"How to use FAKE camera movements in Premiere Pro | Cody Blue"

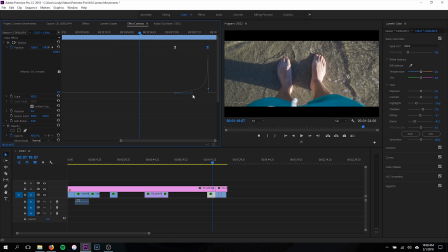And now you can see it's a nice smooth curve all the way up. I'm gonna drag this back just a little bit there. And then I'm gonna make sure this keyframe is at the end of my clip. So now I'll play this back and you guys will see it's a more smooth transition and it looks a lot better, a lot more natural. It looks like the camera is actually moving and not like you're just moving it in post-production. So check it out.
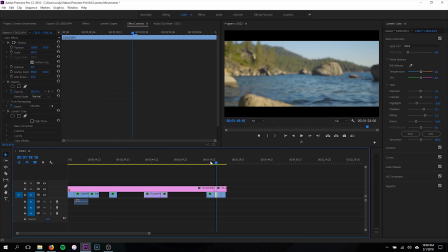And boom, as you can see, those clips fit together a lot more nicely now.
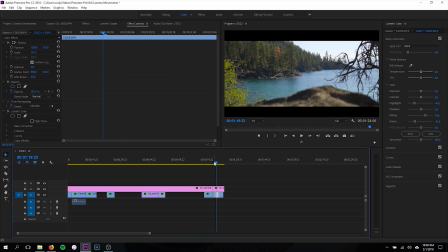And then these two clips go nicely into each other because we have upwards motion into upwards motion, moving up again.
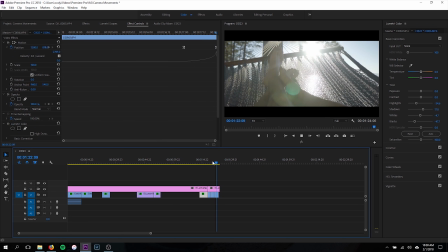And then our last clip is also moving up, but not quite as much. So just to make it move a little bit more, we're gonna do what we kind of did in the beginning. And that's gonna be to bring our clip down. We're gonna add a keyframe, move the keyframe to the beginning, bring our clip up and drag this keyframe to the end.
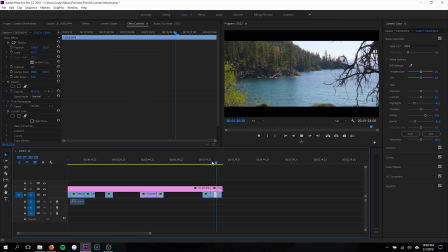Now we have a little bit more motion. So we're moving up and moving up into the next clip as well.
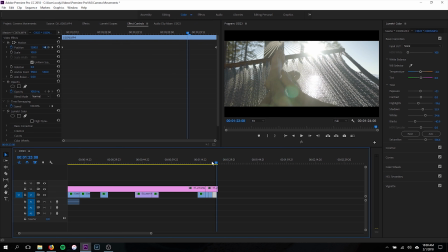So that's kind of how I'm using this technique to make my edits flow a little bit more smoothly. As I said before, I'll do like a how to edit video and kind of go over all of these different techniques with you guys. But now you guys can see how I'm using artificial camera movements in my edits just to make my footage look a little more cinematic. All right, everybody, so there you go. That's how I'm using fake camera movements in my videos just to make things look a little bit more cinematic and make it flow a little bit better. But as you can probably tell, the possibilities with this technique are endless, especially if you're shooting in 4K. You have plenty of room to work with when you're using a 1080p timeline. So feel free to experiment, do whatever you want, be creative. You don't have to do everything the way that everybody else does it. So I just wanted to show you guys the way that I do it. But as always, please like this video if you like it. And like I said before, we're almost to 10,000 subscribers. So please hit me with a subscribe if you enjoyed today's video. But thank you so much for tuning in. Feel free to send your questions to my Instagram at CodyBlue_. I'll try my hardest to answer any questions that you guys have. But that's the end of today's video. So until next time, I'll catch you guys in the next one. Peace out.